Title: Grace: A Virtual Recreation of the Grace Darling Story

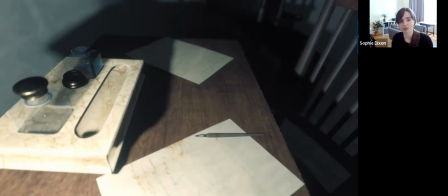722s
So there are objects in the recreation that are hand modelled using reference images and where possible image textures from items in the collection. and this is her writing set modelled using reference images and you can also see letters from the Northumberland archives on the desk.
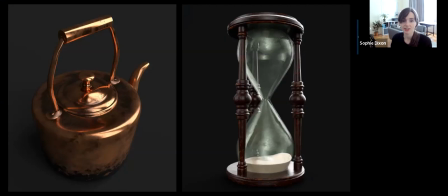740s
Other objects in the lighthouse were based on extensive research looking at the type of furniture, domestic items which would have been found in that region at that time and those were hand modelled for example a copper kettle and an hourglass.
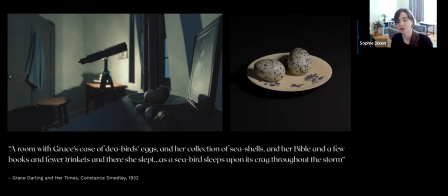756s
But there are also models which are inspired by fictional texts or descriptions describing the house, such as this one, so shells and bird's eggs inspired by Constance Smedley's imagined idea of Grace Darling's bedroom. And so in the end, this virtual world, it becomes an amalgamation of different interpretations, different layers of facts and fiction.
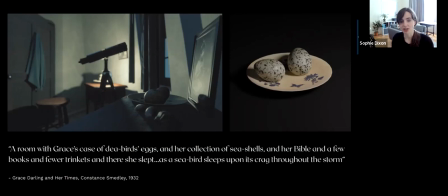775s
And the story itself exists in the soundtrack, in the auditory narrative, but it's also very much embedded within this virtual space.
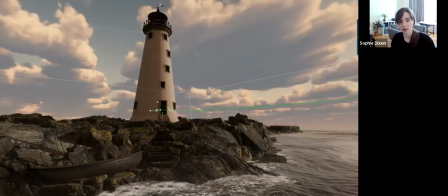787s
So models and materials were prepared in Blender and Substance Painter, but the dynamic aspects of the world, for example, the lighting, the sea, the sky, all of these were added using unity. And I'm fascinated with roaming cameras or films which give the illusion of a single or limited number of takes.
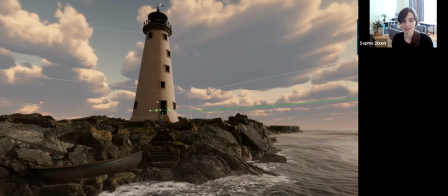805s
And so I took inspiration from films such as Russian Ark by Alexander Sokorov and Chantal Ackerman's Hotel Monterey. And the camera in Grace moves through the space, examining objects slowly and feeling its way through the story.
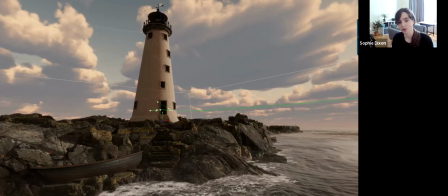819s
And using Unity Cinemachine, which is a set of tools for creating dynamic cameras inside Unity without code, I was able to use dolly tracks and carts for the camera, and you can see one track here in green,
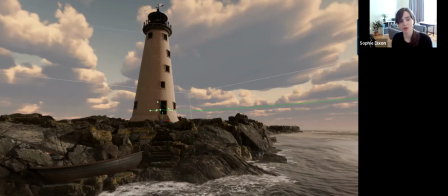832s
and this is from the early childhood section of the film, when the virtual world is set to dawn and there is a soft warm colour grade.
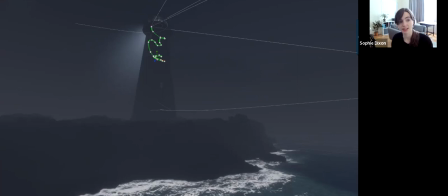842s
And then later as the the camera winds its way up through the lighthouse, we enter into the later stages of her life, and here we transition to night in colder hues.
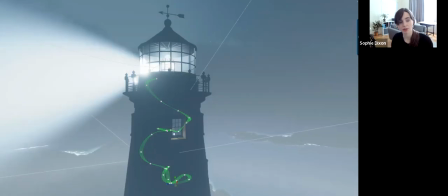852s
And here you can see a sped up version of a single camera which winds around the bedroom, the top room, winds around the lamp and out into the sky. And this is one continuous take, moving through different times of day, different camera settings, different depth of field, and different color grades.
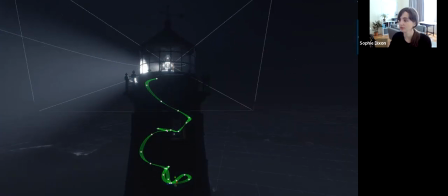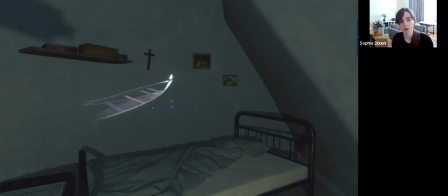878s
The bedroom section is where the viewer hears about the night of the storm and I wanted this to be experienced as a memory so something which had happened in the past and so used projection to display it above the bed while you hear a voice recalling the night of the storm and to
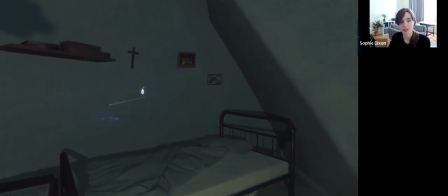894s
do this I used reference images to model the cobalt the boat that Grace Darling and her father used the night of the rescue and then filmed the scene outside the
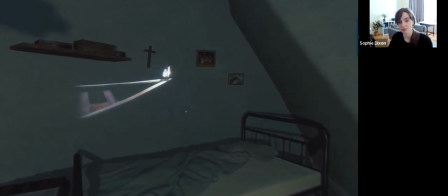901s
lighthouse at night and then I projected that film into the bedroom using a projector just as one would if using a physical set. In terms of cinematography,
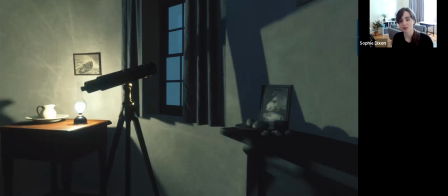914s
natural light and lamps were used to illuminate the rooms and I wanted to ensure that lighting levels and camera settings were physically accurate so to keep things looking as realistic as possible. In Unity the cameras followed the same principles as physical cameras so I was able to set the ISO, shutter speed, aperture just as one would in the physical world.
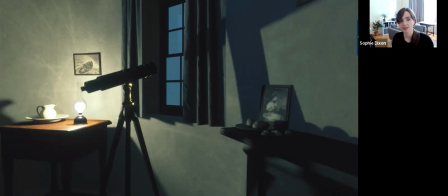934s
The images and clips that I've today are taken from the single screen version of Grace.
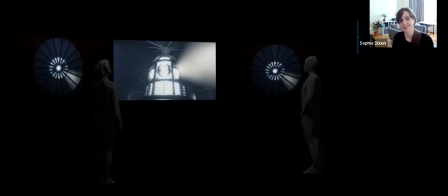939s
The free screen version uses the single screen version for the central screen.
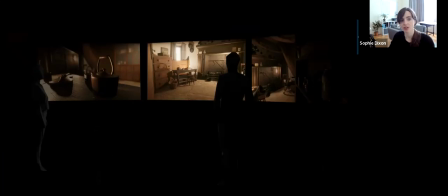946s
And then two secondary screens to the left and right show different perspectives including close-ups of the objects in the rooms and this is to give an increased sense of immersion and reveal new details and layers to the story. And these mock-ups give an impression of how the film will look when it's installed at the RLNI Grace Dining Museum this September.
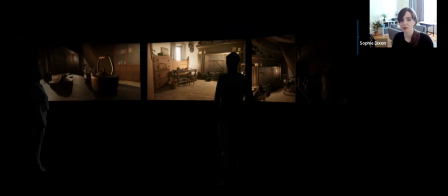968s
Thank you very much for listening.